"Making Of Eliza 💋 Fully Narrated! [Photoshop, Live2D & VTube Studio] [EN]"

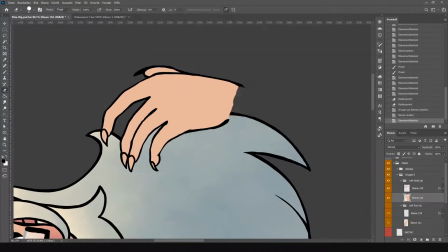[4:07]
I went with a resolution of
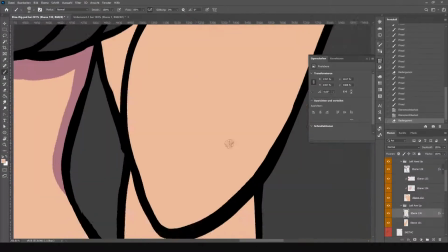[4:11]
7407 pixels wide and 15,000 pixels high, to give you an idea on just how big I worked.
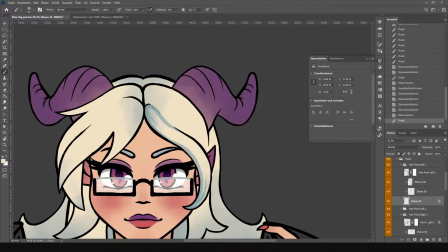[4:21]
It's pretty popular to go with the thin outline anime style for VTubers these days.
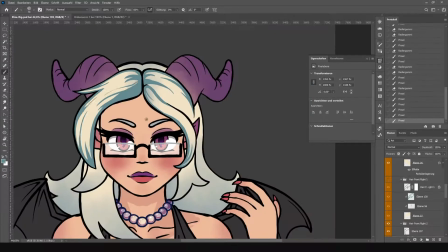[4:26]
I like my outlines a little thicker though. It fits my personality better.
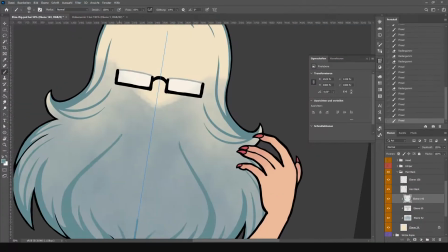[4:32]
For a 2D model, almost any style will work. The more realistic ones get exponentially more complicated though.
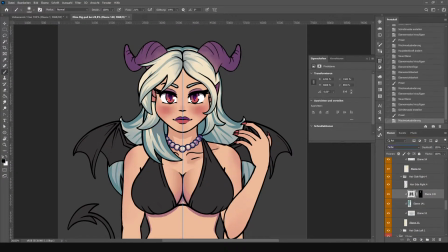[4:43]
When I start shading, I add new layers for each shadow and clip them to the base color layer.
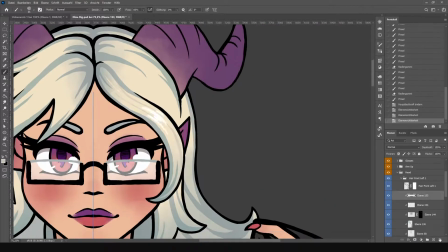[4:48]
I start with a solid brush blocking in shadows.
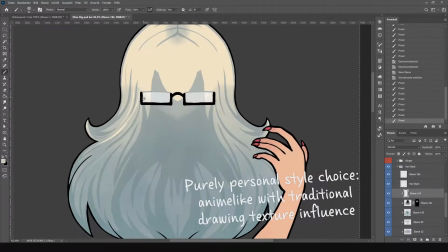[4:52]
For the softer parts, I use a mixture of a basic soft brush and a watercolor brush to give Eliza some texture.
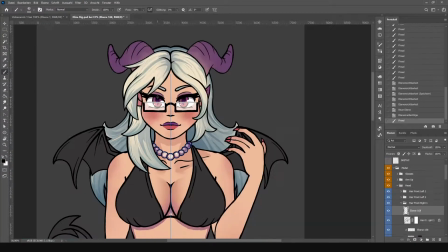[4:59]
This is how we will get some interesting details in our drawing. For the hair highlights, for example, I'm using a splatter brush.
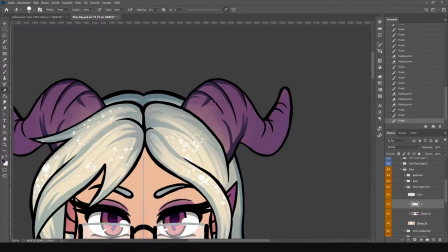[5:09]
I feel small details like these give a unique twist and make my drawing stand out more in the big ocean that is anime art.
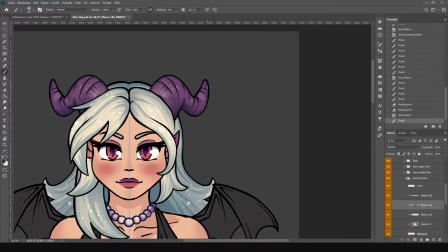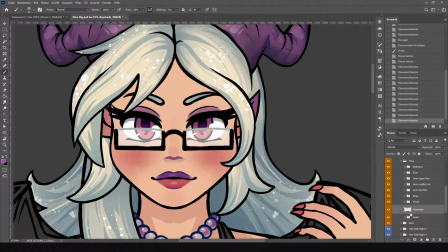[5:24]
You can see I'm still experimenting with details on Eliza, like with another type of color or the color of her eyelashes.
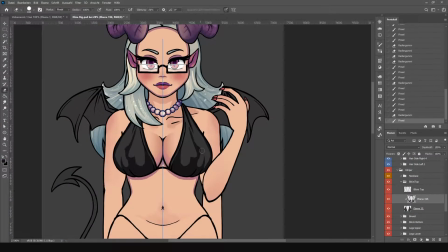[5:32]
Since I was open to work on her design for the model, I checked out some variations I thought could be an improvement from time to time during the process.
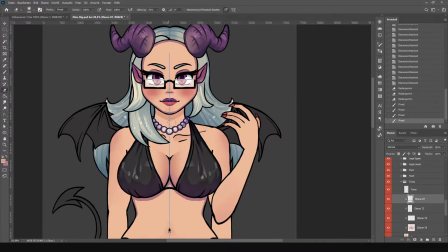[5:41]
From this point on, I'm just adding more shadow and highlight layers to achieve an appealing character art.
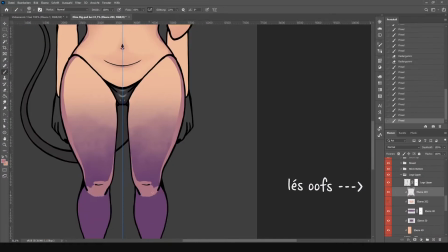[5:47]
As you can see, it's a painstaking process with literally thousands of layers and will take much longer than just a regular drawing.
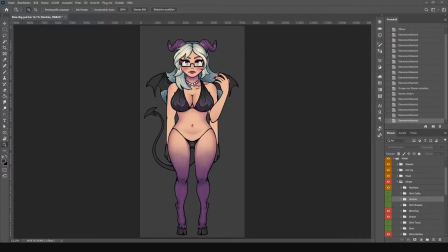[5:55]
To be fair, if you don't end up fiddling everything to perfection like I do, you could probably do with some less.
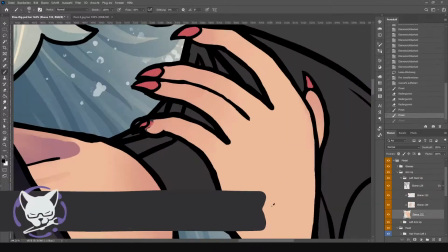[6:02]
A good layer structure is a must though. I colored all my layer groups to stay organized.
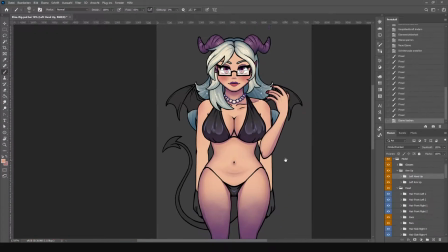[6:11]
If you have art you want to turn into a model that doesn't fit the requirements I've listed so far, don't worry.
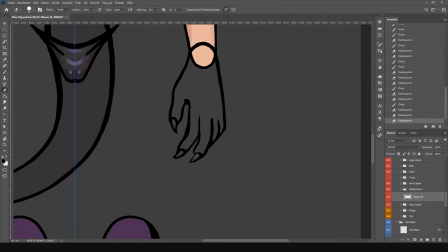[6:17]
In that case, you would need to cut out the individual pieces first and then fill in the missing parts.
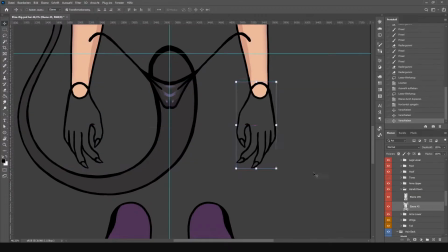[6:24]
This is also Sever's most rigorous offer.
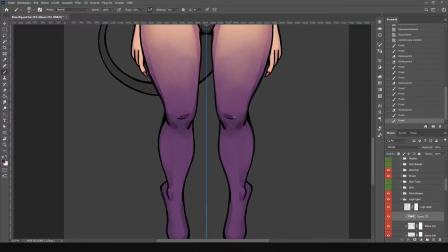[6:29]
I've drawn the whole model art over the span of several days. Leaving your work to come back to the next day does wonders to your perception.
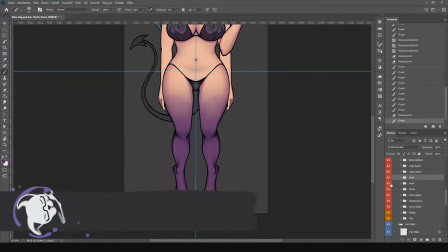[6:38]
You'll notice errors you haven't noticed before.
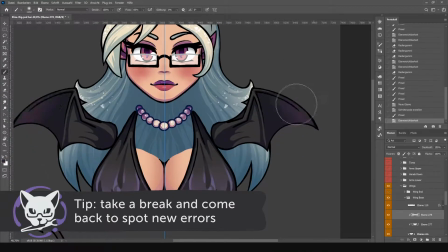[6:41]
This is why you see small jumps here and there where I went back to change things, like skin color and such.
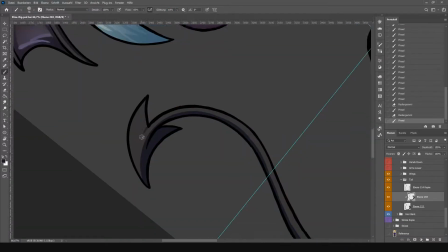[6:49]
Taking extra care while drawing a model is important.
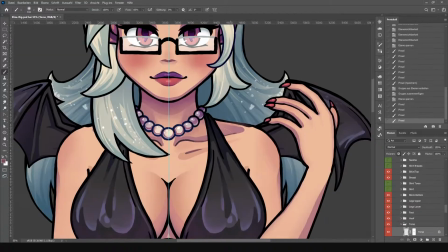[6:52]
It's increasingly difficult to make changes after we start rigging, although it is possible to change out parts later.
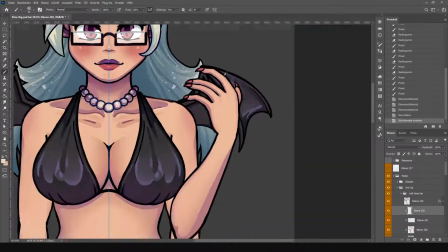[6:59]
Low quality or laziness will cause you trouble during rigging. That's why I advise to really go the extra mile.
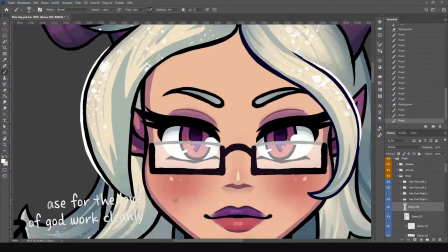[7:10]
After the shading is finished, I add a backlight on top of my parts.
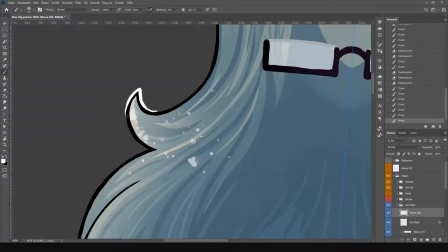[7:13]
Usually I colorize the outlines of my drawings, but I decided against it for my model deliberately.
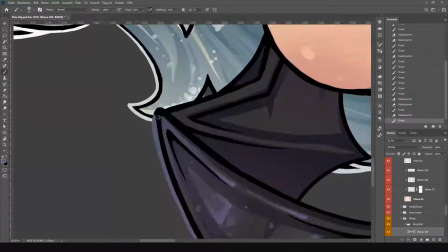[7:19]
With black outlines and a bright backlight, the character will be able to stand out in front of all kinds of backgrounds.
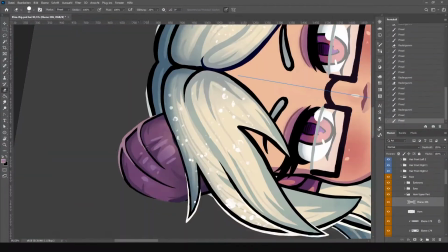[7:25]
Since it's an avatar, it will be put in all kinds of scenes. I want to make sure it works in every environment.
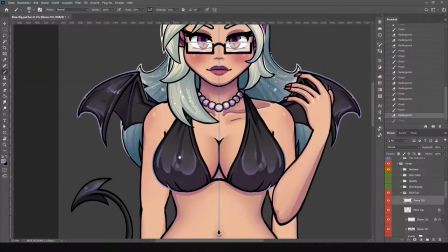[7:34]
I wanted to give Eliza 3 outfit options: fully clothed, bikini and naked.
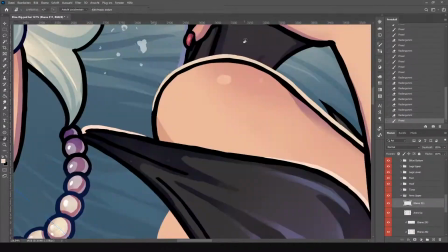[7:40]
Each outfit set requires to have new individual parts and individual layers again.
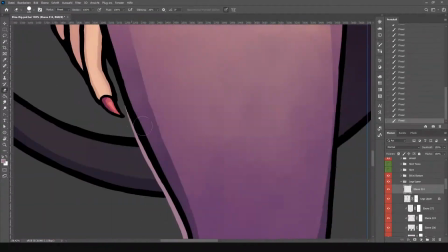[7:45]
Since I never drew her other than a bikini or naked before, I got to design what I imagined her clothing to look like.
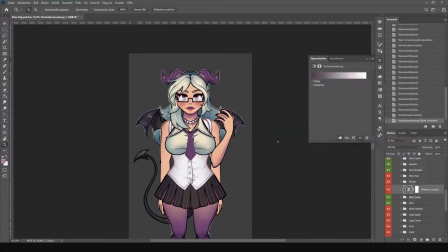[7:52]
A sexy uniform with a tag seemed fitting for a mascot.
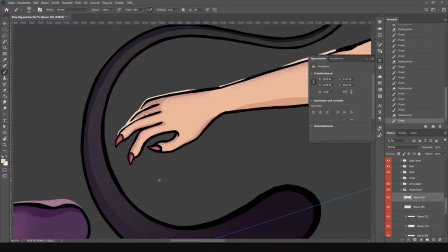[7:56]
I experimented a little until I was happy with the blues, miniskirt and over-knee tights.
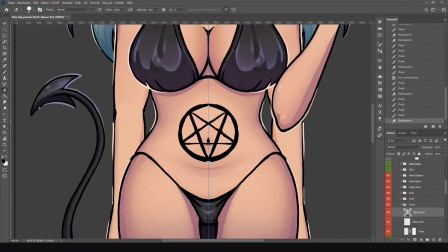[8:02]
I actually ended up liking the clothed option so much I made it into her main outfit.
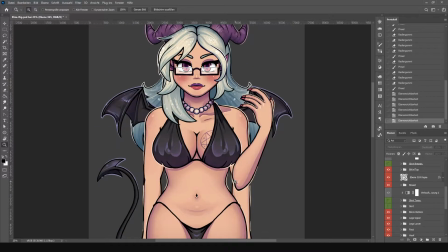[8:10]
The clothed part is like the whole process again on top of the finished bikini model drawing.